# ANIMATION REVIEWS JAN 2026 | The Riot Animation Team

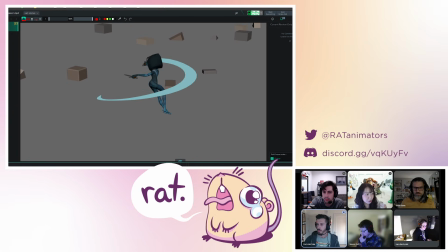And it makes like, it's also like when characters are spinning too, you're doing it through here. Like I think this is like a note that I would give them through here too. Like it could probably be like, so yeah, I think your idea is like you want to minimize like this, you want the legs to be kind of a shape when you see it through there.
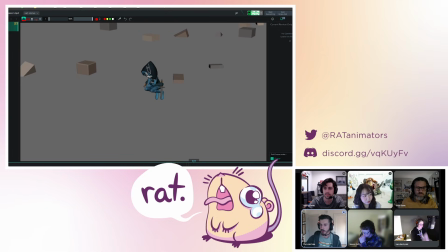And I think you could sprinkle that note onto this moment right here as well. And that would also help you explode the shape outward into this moment of energy. It's like compressing the shape really small and then bursting outwards really emphasizes that next pose. So I think that would add a nice little spice to that moment.
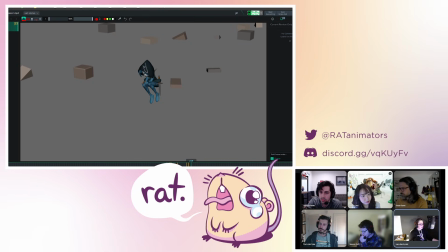I think it'll also be great because you have the dagger there that like it'll clean up that silhouette and make the dagger even more cleanly out to the side of the body if you get that sort of that nice triangle and getting those feet sort of tucked into that more solid mass.
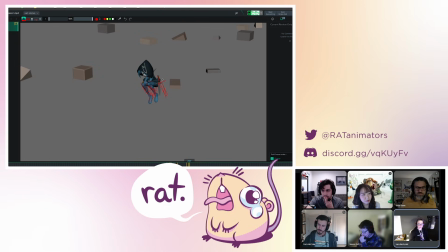Then your eye is like, oh yeah, there's a dagger out there that's going to burst out. I think will be great. Yeah, something I'm noticing as we're sort of going through each of the attacks, I think that there could be a bit more just like emphasis overall on some of the antic poses and just really kind of getting like a difference between them and the end attack pose.
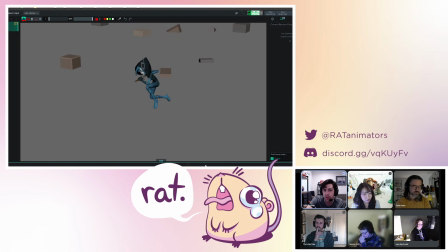I noticed it especially here when we've got this antic and then the slash pose. There's not a lot of pose change with the body itself. It's kind of like building off of Warren's note earlier, where it's like not having it like super straight on, but I also see that for like the general kind of like pose of like the spine as well,
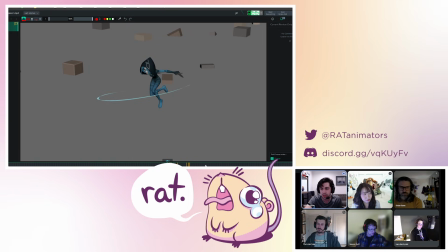just sort of always being in this like hunched forward kind of mode. So yeah, I think just trying to like create that like differentiation of like what's sort of like the difference between like the antic and the end pose that's going to really kind of like read the power of those slashes a lot.
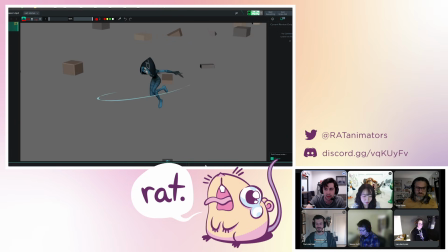It's not just the arm that's carrying it, it's like the whole entire like spine and like the rest of the body. I also wanted to talk quickly about two more things. One, we've mentioned in like a million shots before
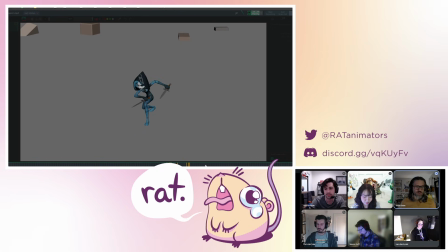about putting something in the background to just give like a gauge of the space. And this is a great example of just having like an absolutely minimal background, but that creates like enough of a contrasting background shape that you can like, when the camera does pull in, I know we talked about maybe like changing where it pulls in and whatnot,
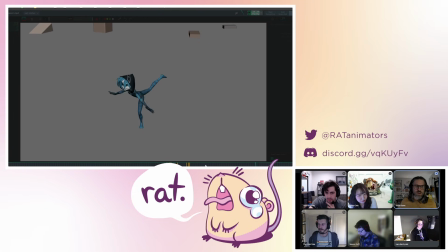but it gives some you can tell what the character is doing in the motion. If there's nothing in the background, or even if it was just a grid or something, it would be a little bit hard to like tell what's going. So this is like a great example. Just throw a bunch of cubes in the background. It does like a huge amount of work to just like make the space feel three-dimensional and the movement feel three-dimensional.
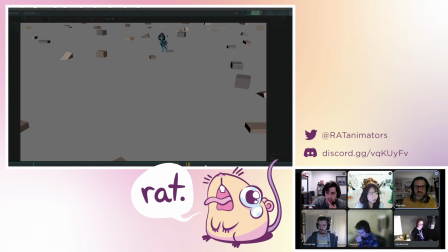The last thing I wanted to talk about was the VFX, because they're in here, and usually we don't talk much about VFX because there aren't a lot of shots with animated VFX on them. But I did want to give like one thought on these swipes.
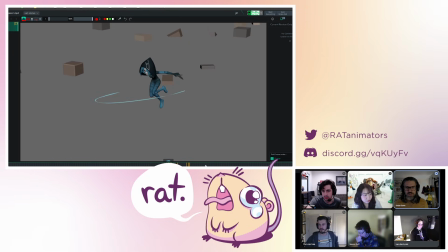You have like you treat the swipes kind of in two different ways when you're animating them here. So this first one I think feels like a nice slice, and the reason for it is that the way that you're decaying this slice is like the anime way.
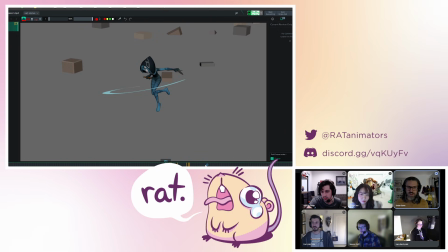I like think of it as like the anime way that they do it, which is that the slice, like instead of like decaying like in the direction of the blade, where it's like a tail that's like slurping back into the blade,
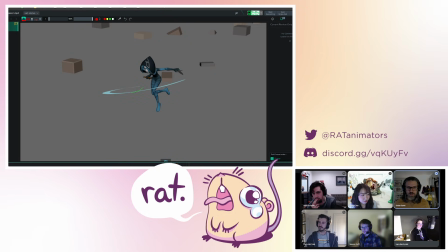instead of that, you're like decaying it towards its edge. So it's kind of big sweeps across the entire length of the swipe, and then it decays towards the edge. So the last frame you see is this nice little like beautiful slicey little line, right?
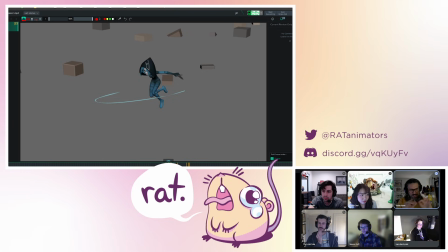And so it kind of describes the entire arc of the action, and then it's like this pixel thin line that then flips away, so it feels like she's like really cutting in the air. Now, if I contrast it though with the treatment on this one, it's actually very different, and it actually feels different too.